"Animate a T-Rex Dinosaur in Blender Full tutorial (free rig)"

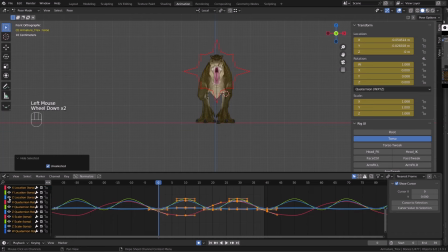28:59 I did a little mistake there by isolating the Z location and X location
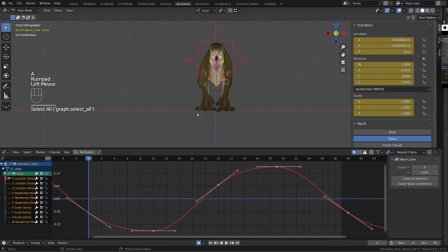29:04 because the up and down motion is driven by the Y location channel. Not a big deal, as I will start with the side to side motion, so the X location channel. A very common mistake is to make the extreme of the
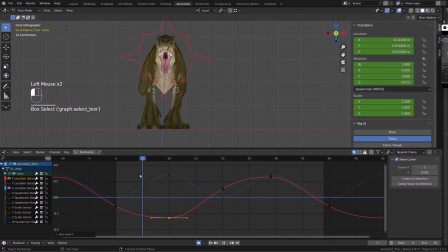29:20 torso or center of gravity to be in sync or synchronized with the contact pose. But you want to offset that in time. First, the foot contact the ground, and then the weight continue to travel over the contacting foot.
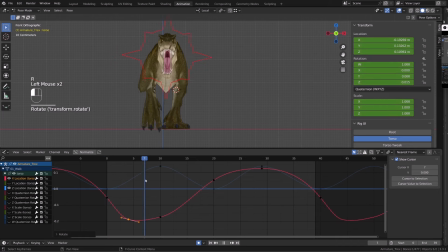29:38 And then the foot will push the body the other direction, the opposite direction. So in my graph editor, since the contact frame is on frame 0, I'm offsetting the extreme left pose of the torso on frame 3.
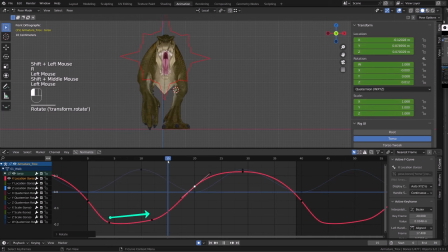29:56 And then I'm holding the pose, or I have a slow transition to the right between frame 4 and frame 12. Bobby's pushing on his leg to bring his weight onto the other side. And then as he falls down, I will have a fast transition onto right leg,
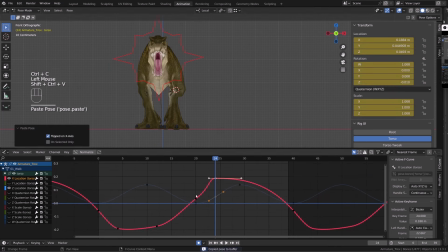30:15 and I will repeat the same mechanism or the same profile of the curve, but on the opposite side. So this is the main profile of the X location curve. I will slightly tweak it and then start working on the up and down.
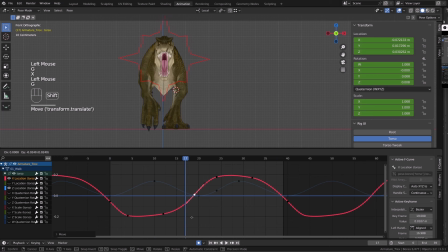30:30 So here I was trying with the Z location curve and it felt strange, and I realized it was not the right channel.
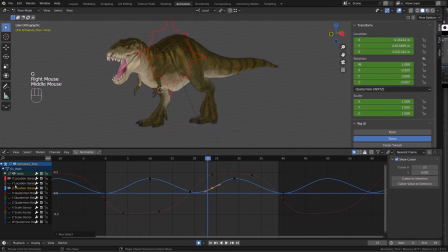30:39 So I just switch, hide the Z location channel and enable the Y location channel. What you really don't want when you're working on such a heavy character is to have this pure sinusoidal shape in your up and down curve.
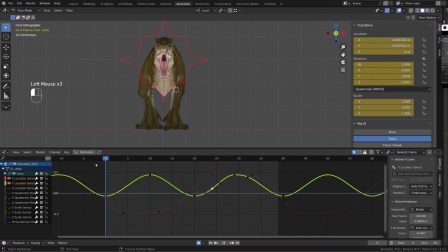30:55 What I mean by that is that you should have a slow paced raising as the character is pushing to raise the opposite leg. And as it falls down, as it is very heavy, it should go very fast.
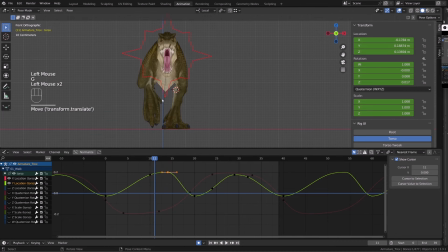31:09 Also, since there are two steps into a cycle, the up and down curve will repeat itself over 20 frames. It's like you have two cycles of the up and down within our 40 frame cycle. The up pose should be a couple of frames after the passing pose.
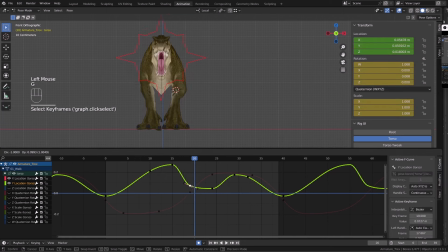31:27 This is the moment where you really push forward, basically. So this is where your body is getting as high as possible, and this is where both bodies should do the same. And then look how I try to slow down the fall on frame 20, the contacting pose.
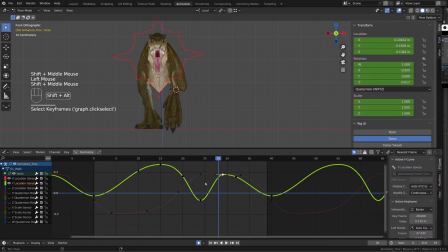31:46 But then I wanted to accelerate after the contacting pose, because once your foot contact the ground, you're kind of releasing the weight from the other foot. And so your leg has to support the whole weight and you fall down even like lower.
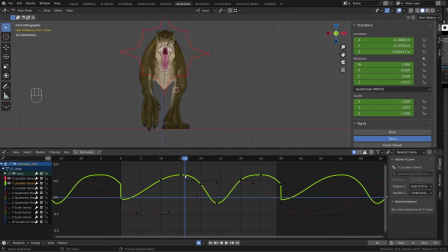32:05 Then you will push to be able to raise the opposite leg, the one that was supporting the weight basically. So what you want to remember is that when you are doing a walk cycle, your down pose is not on the contacting pose. And the heavier the creature you're trying to animate,
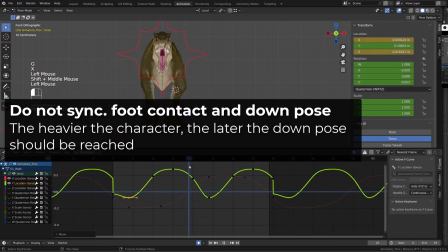32:24 the later the down pose will be reached after the contacting pose.
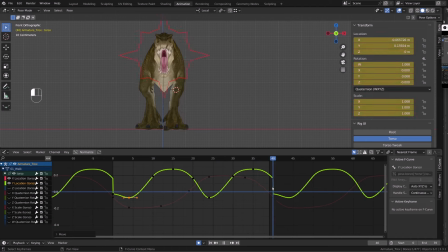32:29 So I'm spending a bit of time refining those curves. What I don't want to is to get my down pose and my extreme side-to-side pose to happen at the same time, which is the case right now. I want to hit the down pose before the extreme side pose.
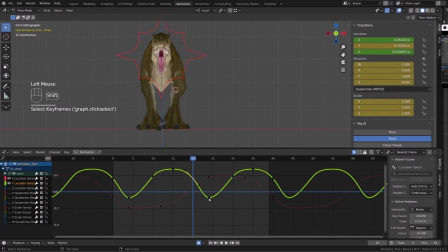32:45 So basically my character is going down and reach the down pose, but he's still traveling to the right or the left, depending on the foot that just contacted. So this is what I'm doing right now.
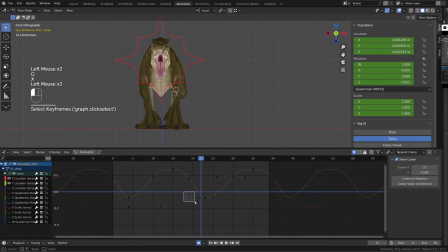32:58 You can see that I'm reworking my side-to-side curve to be able to offset it maybe by one or two frame, and so that the extreme down pose is not aligned with it. So now my extreme down is on frame 23 and the extreme right on frame 26.
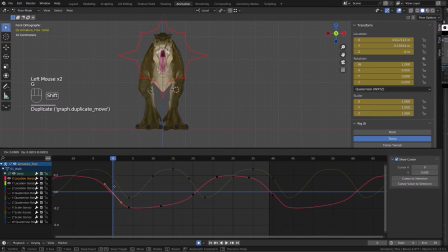33:16 And then I will make sure that I have some kind of the same profile for my curve on the left side basically. To summarize, your down pose is a couple of frames or three frames after the contact pose,
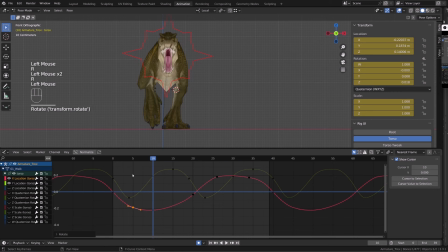33:33 and your extreme side pose is a couple of frames after the down pose. From there, the result was decent, but I felt like I had some kind of V shape in my motion path. And what I like when I'm
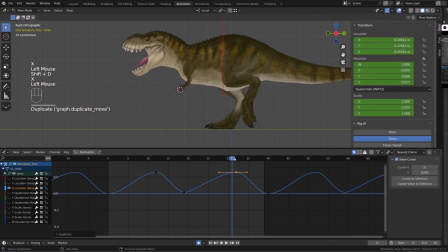33:48 viewing the motion path from the front view of my torso root is to have more like an 8 shape, something that looped nicely. Here you can see the result I had after revising my X curve. So now let's switch to side view and work on the back and forth motion.
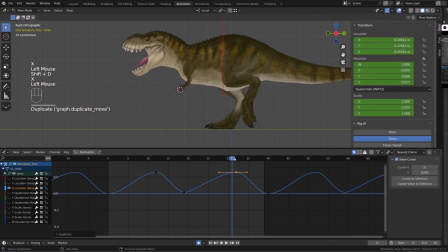34:06 I always struggle a bit with this one because it doesn't feel natural, especially when you are animating a walk cycle on place, or a static walk cycle if you want. But basically when your character is pushing forward or up,
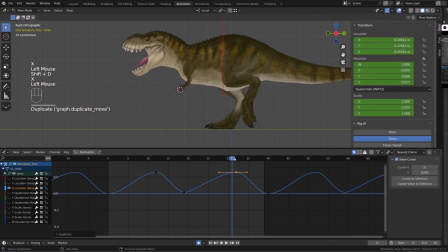34:21 you should bring back the center of gravity, and as it falls forward, you should bring it forward. And just try to keep this motion pretty smooth. The idea is to make sure that your character looks balanced from the side view.
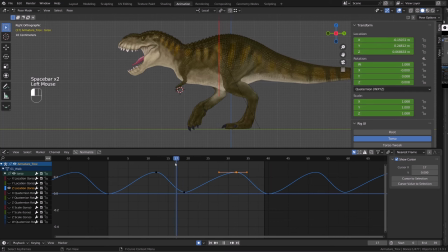34:39 Also, one pitfall that can happen when you're working like that with the layered animation approach. So basically, we are layering details of animation one after the other by polishing each controller separately,
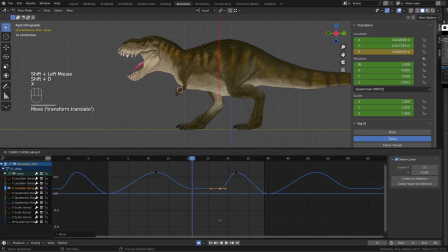34:56 that you may feel like you're lacking details in the motion right now. So you want to push it further. But don't forget that we will animate the chest, the head, the hips. And this is going to bring a lot of details in the animation and a lot more
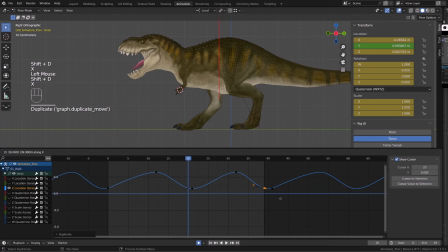35:13 visual noise and texture to our animation that will make it feel more lively. So for the side view, I'm not going like into a super contrasted curve shape. I don't want a crazy contrast in this back and forth motion.
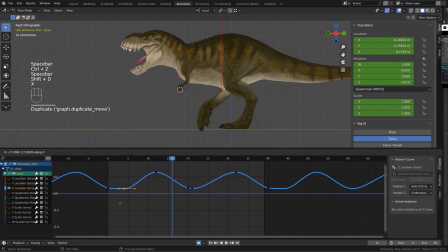35:29 Maybe I will change it later on, but for the time being, it feels safer to keep it smooth like that.
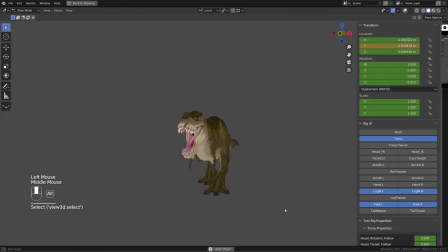35:36 Take the time to watch your animation and turn around your character. It's important to be satisfied with what you're doing.
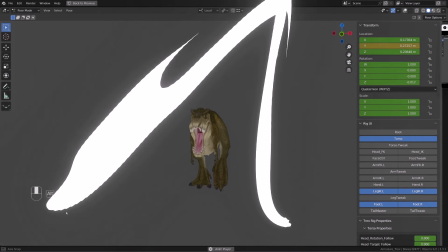35:43 Don't forget that satisfaction drives your motivation. We will now work on the rotation of the center of gravity.
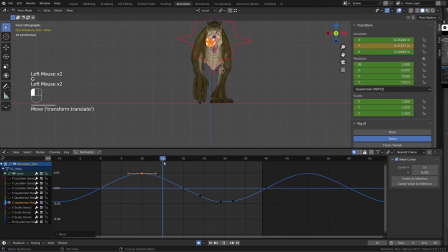35:49 We'll start with the left to right rotation. This is our base curve. And I just want to bring a bit of contrast. So basically, when the character has his weight on one leg, he will be leaning or rotating toward the leg.
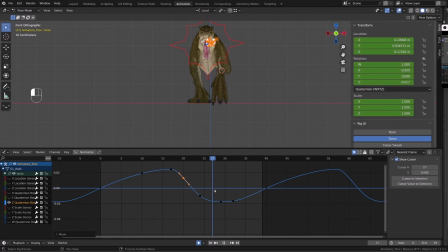36:04 And then we have the weight transfer that should be pretty fast from one leg to the other. Here you can see the motion I'm currently working on. So what you could think about is that since the character is very heavy, think that he's a bit drunk. So when his weight is transferring onto a foot,
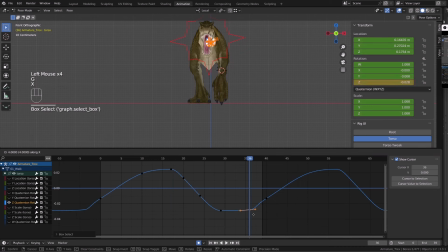36:24 he will rotate toward the foot a bit and he will hold this rotation for a while and then rotate the opposite way super fast. Don't push the curve too much. You don't want to bring too much rotation because we will be adding rotation in the chest, the head, the hips.
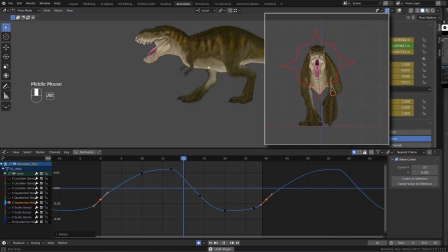36:41 So keep this torso controller pretty subtle when it comes to rotation.
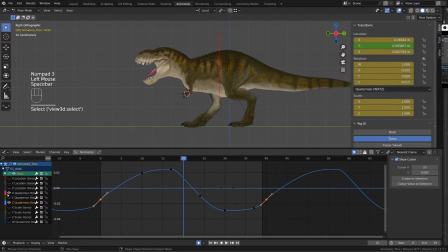36:45 From there, we can switch to the X rotation channel. So it's the up and down that will drive the chest and the head, basically. I advise you to keep this rotation super subtle again because we will be adding more motion using the chest controller.
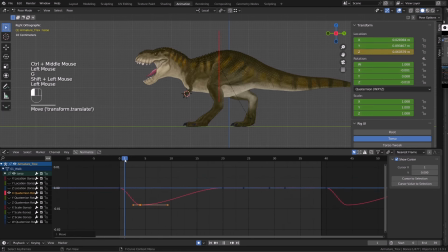37:02 And if you bring too much rotation in this controller, it won't feel natural.